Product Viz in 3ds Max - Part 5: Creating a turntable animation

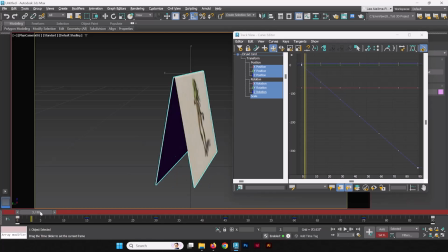747s
We want to shorten the distance in between, or the time,
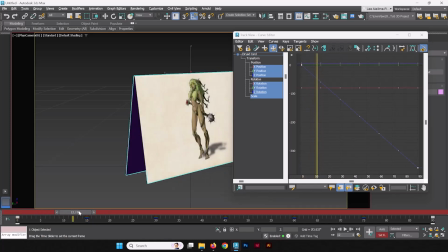752s
the frames in between these two, so that we can extend the frames in between here. How are we going to do that? We're going to select the keyframes that are here, and we're just concerned about the Z rotation, so why don't we just select Z rotation, and we can save ourselves the visual clutter of the other attributes.
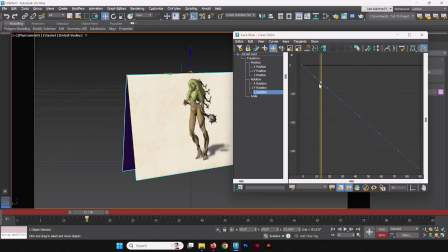771s
So we're going to take this one, and we are going to move it to the side about 5 frames. We're going to move it closer to this one so we can shorten that length over here.
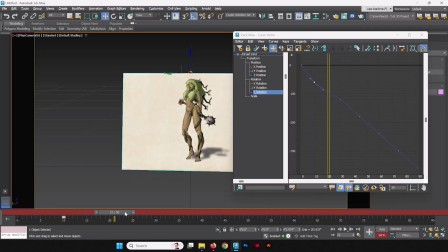791s
The same thing is true with this next frame. We're going to take this and we're going to move it over 5 frames.
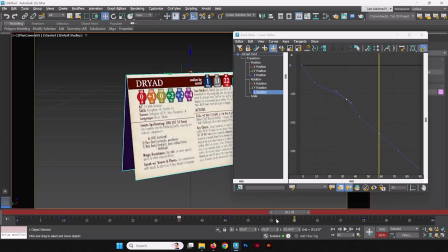806s
Wonderful. Now we're going to do the same thing here. We're going to take this, we're going to move it 5 frames this way. And you can do it either way. You can do it in the frame, the curve editor, by moving these keys around.
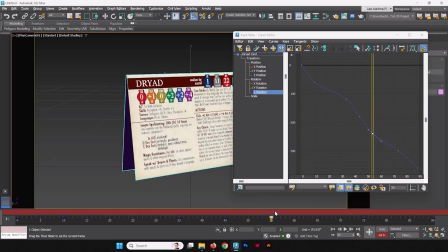821s
But you might find it easier by manipulating them directly in this timeline. And you'll do the same with this one.
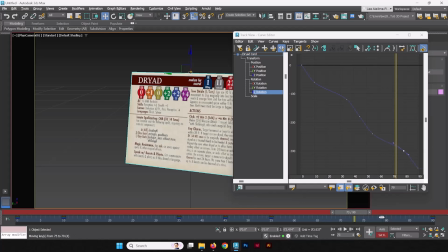830s
You're going to move it 5 frames away.
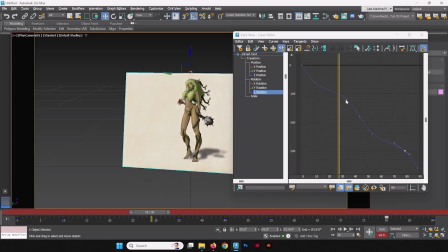835s
Now, we did say we wanted the linear previously, but for this, because we want a very gradual, almost imperceptible speed up and slow down of time, we're going to keep
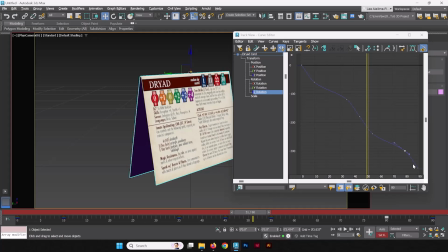848s
these in this curved tangent.
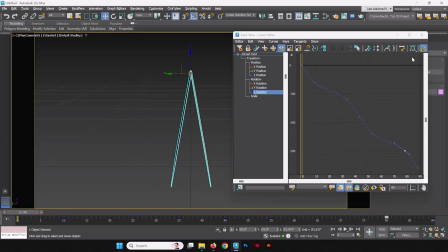851s
So now that that's set, let's turn set keyframe mode off and let's take a look at this.
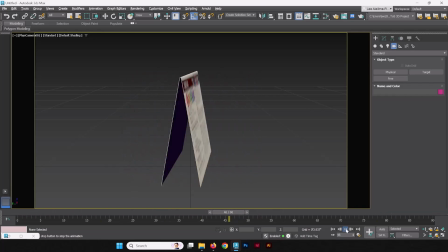861s
So it's a subtle difference, but
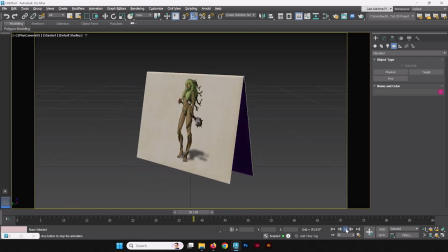866s
it's showing us a little more time with the faces of the card, which are the important parts of the card,
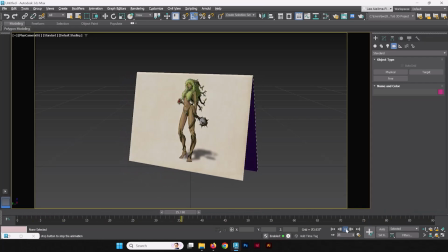871s
and then quickly rotating past the boring parts of the card, which is the parallel side of the card.
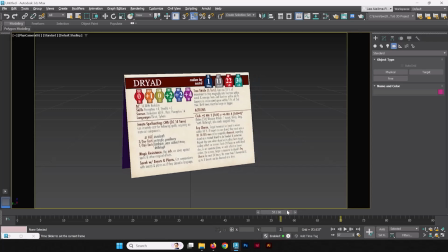877s
But this is how you manipulate the keyframes in your animation.
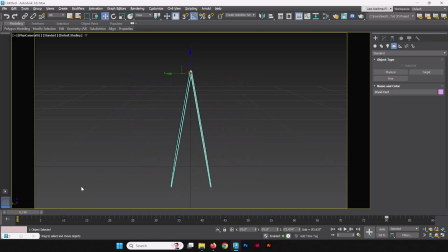882s
And if you really wanted to whip that turn around,
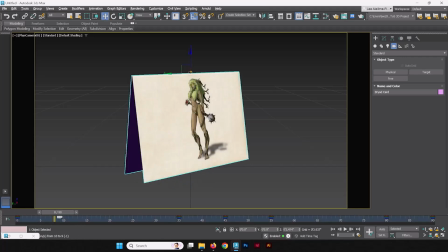886s
you could do the same thing by grabbing that, and let's nudge it by 2 keyframes that way.
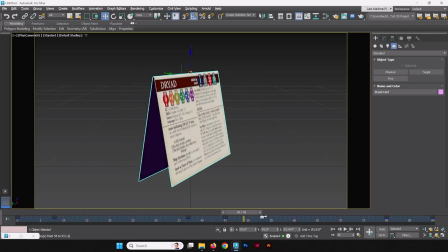893s
2 keyframes that way, and the same thing on the other side. 2 frames that way, and two frames that way.
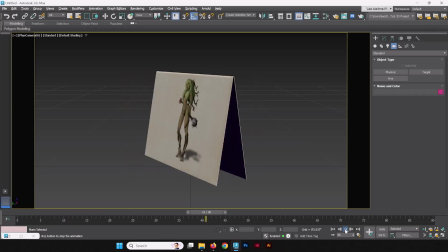902s
So let's see how that looks now. So now we have a little more time looking at the important aspects of the card.